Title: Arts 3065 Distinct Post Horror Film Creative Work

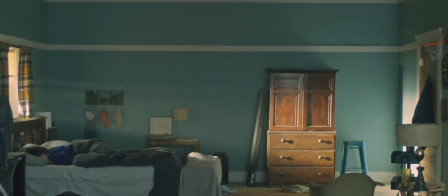477s
David Church mentions that in the last scene of the film,
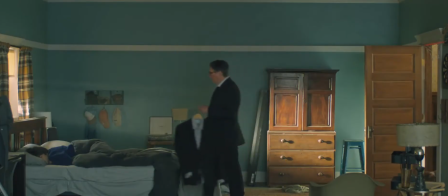480s
the tree house scene is rendered into another miniature scene before suddenly switching to black,
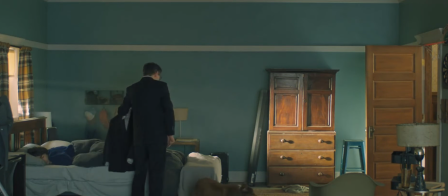487s
which makes me think about the metaphor that the devil is already watching and infiltrating the family from the beginning,
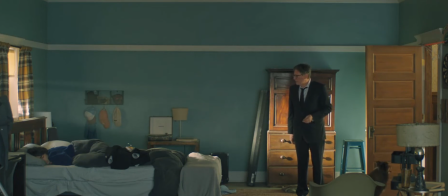494s
and that everyone in the family is actually a doll to be manipulated. In Hereditary, there is a wonderful suspense-making sound, which is ambient sound.
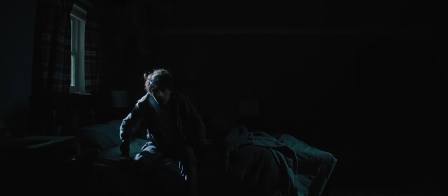505s
Before we watch this scene, the series of eerie events that precede it makes us feel tense and oppressed, and we can clearly sense that something is wrong.
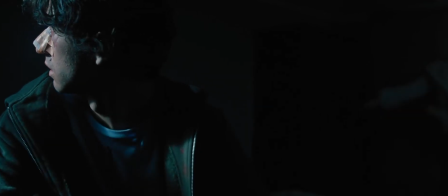515s
So when we are in this silent space, we are more likely to feel uneasy about the danger that lurks in the wide shot.
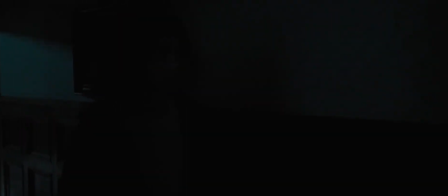522s
The sound of the flies, I think, is meant to suggest that the danger of the protagonist entering the attic.
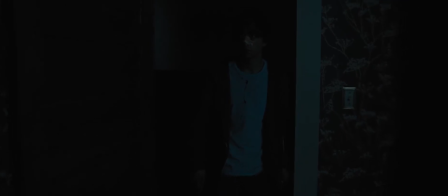531s
Interestingly, the director is trying to convey more than what we see in this scene.
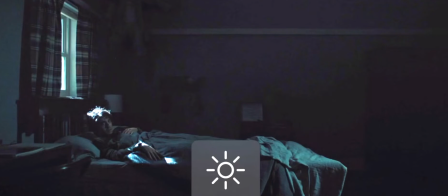536s
As we can see, Dad? his mother is hiding in the corner when the overall brightness of the frame is raised. But due to the key light in this scene, our attention is focused on Peter.
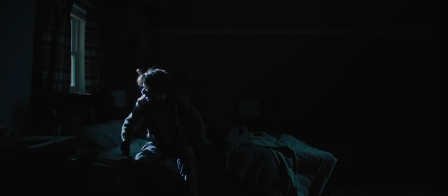548s
If a sting sound effect were added here, it will obviously scare the audience along with this horror.
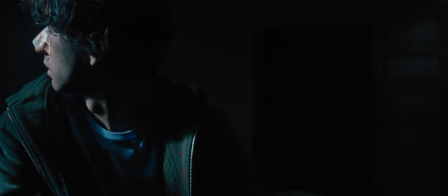555s
But Ari Aster doesn't want to do that.
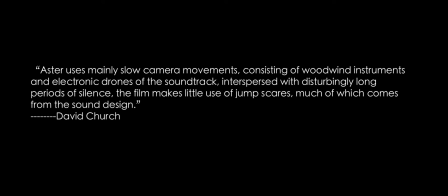557s
He wants to build up the final climax through a kind of consistent suspense created by the quiet and scary moments.
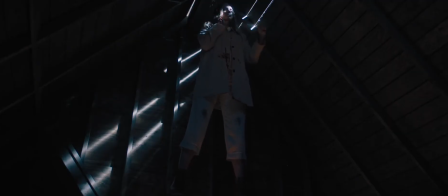567s
There is also this clever sound design when Peter hides in the attic.
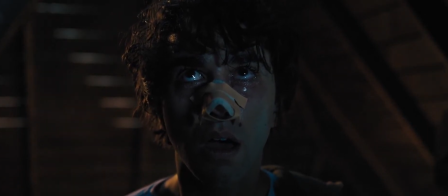571s
We notice the constant high notes and strings being used to build anxiety and tension.
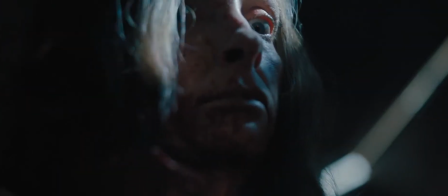577s
The sound suddenly stops and the protagonist jumps out the window to escape.
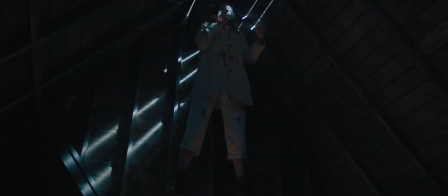581s
This scene does not use the sudden sound effects to scare the audience. Instead, we can hear a very everyday sound like an alarm clock ringing when the background sound almost stops.
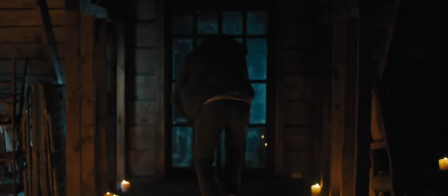594s
And then the camera suddenly cuts to three scary creatures in a pure visual horror.
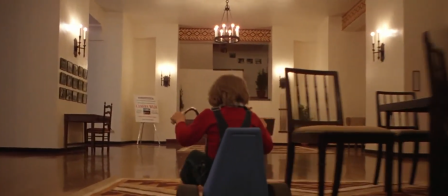601s
Suspenseful sounds like this are also used in this clip from The Shining.
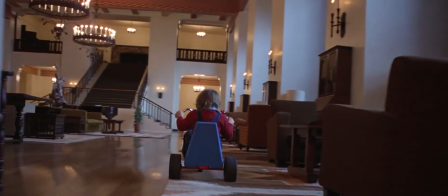605s
For example, when the cameraman operates the Steadicam following the shots from behind,
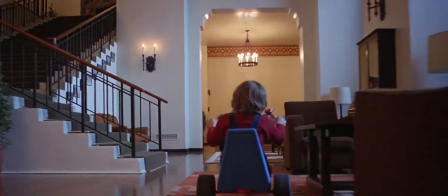611s
and we hear the disturbance due to the loud sound, and here there is no background music.
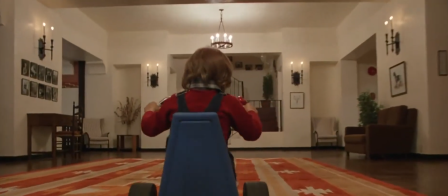618s
In the second clip, the director weakens the ambient sound and adds a piece of music in order to emphasize the tension,
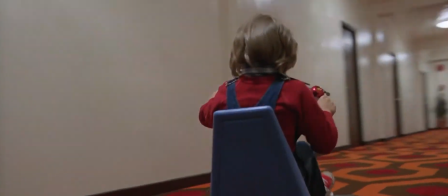627s
but the soundtrack is slow and low.
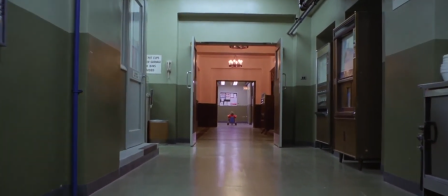630s
In the third clip, we can clearly feel the music become harsh and urgent, and the sound effect is added,
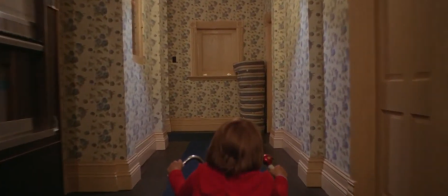640s
with a drum sound coming from Danny as he turns a corner,
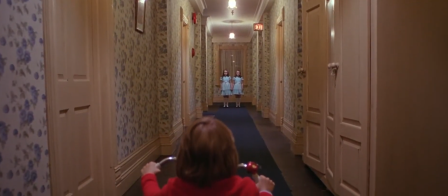645s
suggesting to the audience that there is something scary around the corner, and then we see the twins.
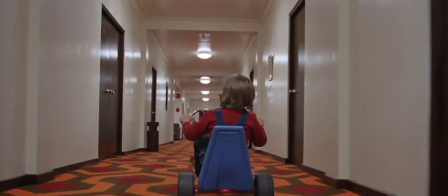652s
Interestingly, the director's attention to detail is also evident in these three turns,
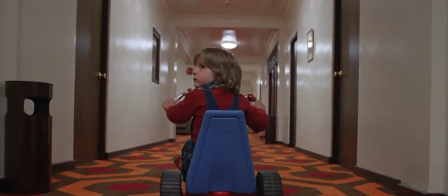658s
as the number of turns decrease and the pitch of the music increase,
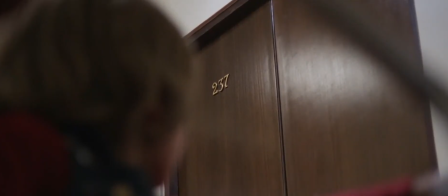663s
despite the overall warm color palettes of all three sections, all reflecting the director's desire to build suspense and force the audience to feel increasingly uncomfortable,
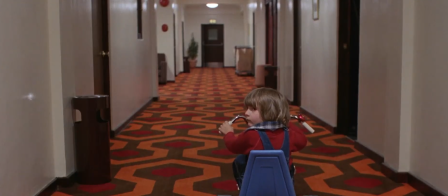674s
creating a sense of psychological terror.
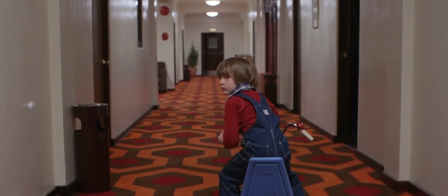677s
As Smith-Gregg says, Kubrick's Shining has not spoke his story, but rather psychological suggestion through subtlety. Smith-Gregg mentions that The Shining is concerned for family,
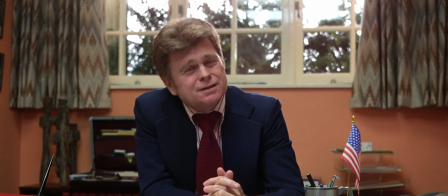690s
Jack's alcoholism and domestic violence towards Danny, which is why Wendy rages against Jack when Danny is injured.
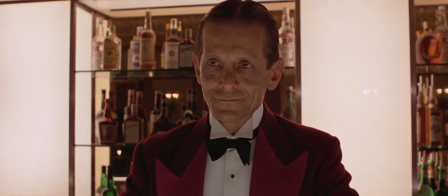698s
Jack also shifts his conflicts over his inability to write and reveals his disgust with Wendy.
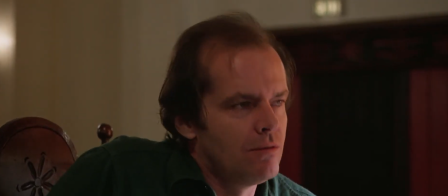706s
And then Jack talks about killing his wife and daughter.
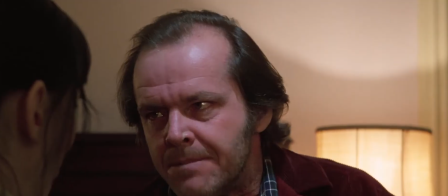710s
We could see the conflict between the families is affected by multiple factors, such as the career, family, and hotel.